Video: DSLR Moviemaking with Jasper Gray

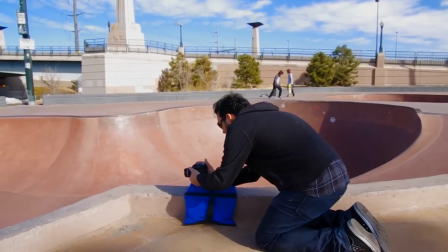24s
We're here at the Denver Skate Park working with the Pentax K5 shooting in 1080p.
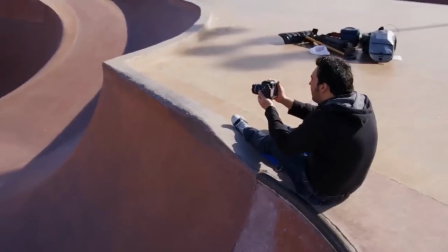29s
It's an awesome day for shooting. There's loads of people who want to kind of show off for the camera.
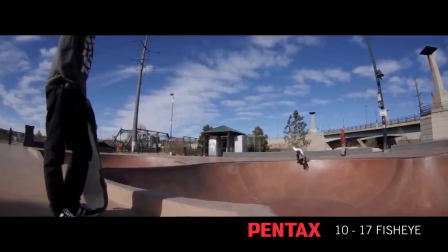34s
I've got the 10-17 fisheye zoom which is a great lens for shooting skateboarding and a great lens for video handheld. Basically what I'm doing is I set my white balance to daylight and I set my color profile to
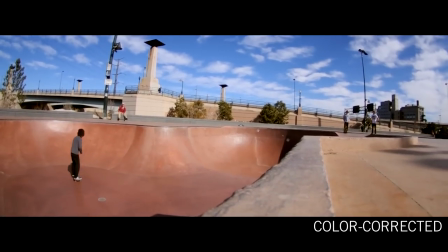48s
natural so it wouldn't be too saturated so I can work with it a little bit in post and give it the color correction that I want and make those decisions later. I'm using the auto exposure lock button to lock my f-stop at four and then just dialing in just tweaking it by using the exposure compensation here just dropped it like a little bit a little bit of negative gain there.
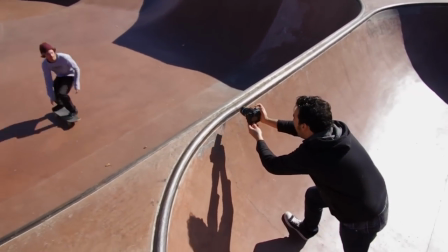67s
Once that's all locked in the lights stay nice and consistent I'm really trying to get like cool things in
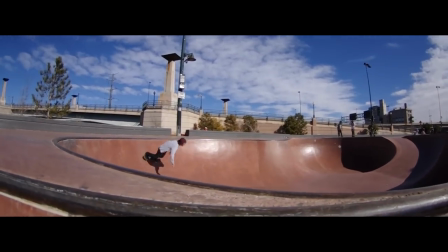72s
the foreground keep the camera moving and just really capture the energy of the skateboarders in the park.
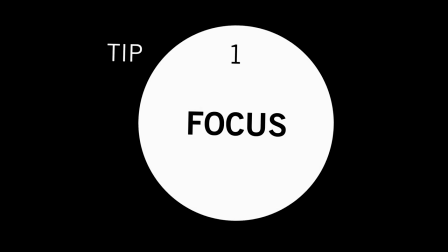So when we were working with the wide lens, it was very easy to keep things in focus because, you know, just the nature of the lens, and it's a great lens for the action that way.
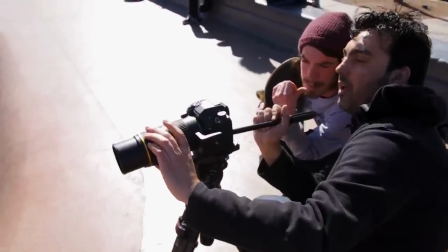92s
But, you know, also it's fun to use the depth of field of these cameras. So right now I'm using a 200mm lens,
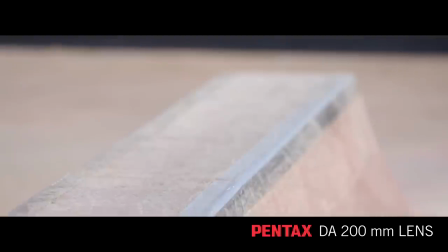97s
and what I'm doing is I'm presetting the focus on a point and letting the action come in into that point.
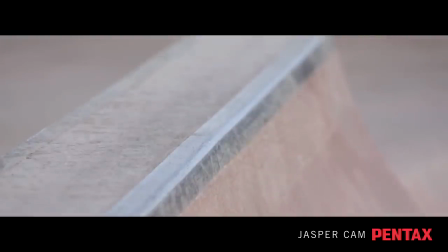105s
So I have the skaters kind of hitting a very particular part of this rail, So they'll come into a very narrow depth of field. And so we're using focus in that way and it's uh, I think it's working really well.
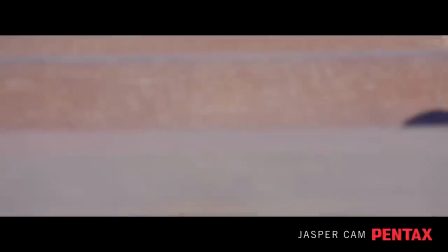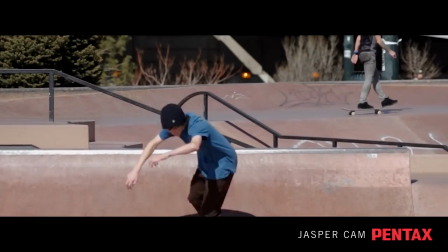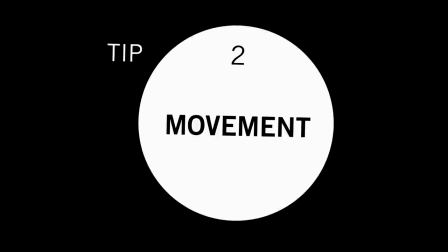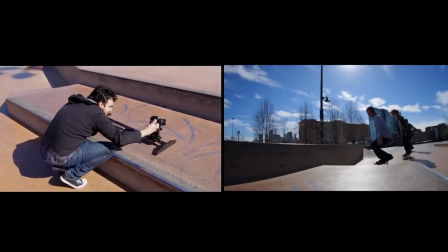131s
One of the great things about shooting with a DSLR is how easy it is to get some camera movement.
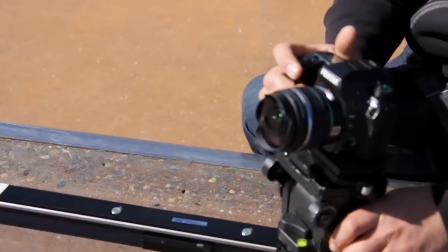136s
Right here we have a camera slider. It's in my kit. I take it wherever I go. It's so portable and so easy to use. In this instance what we're doing is I'm following the skaters along as they do a trick.
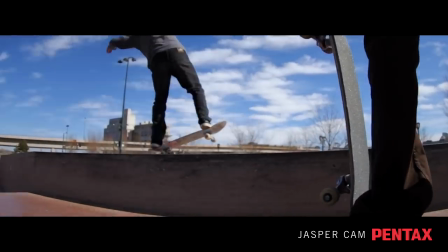147s
And then as another element I had one of the skaters stand in the foreground to really help sell the camera motion. and to kind of provide a little bit more interest and depth in the shot. So another great thing about working with the DSLR is the size and how easy it is to put in really interesting places.
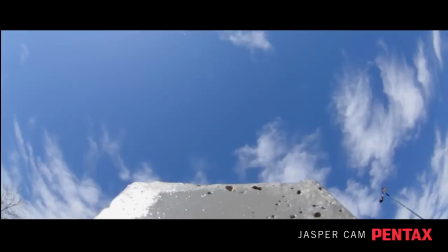166s
Right here we just set it on this sandbag. Got a little bit of this element in the foreground and had the skaters jumping over it.
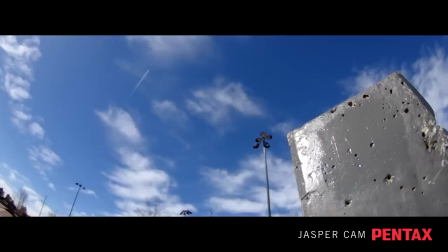171s
It's kind of a really cool shot, kind of abstract, showing the skaters in the sky. Anytime you can put your camera in an interesting place, you're always going to get a great shot.
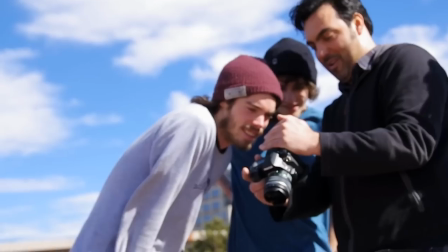180s
And I think, you know, really pleased with what we got here.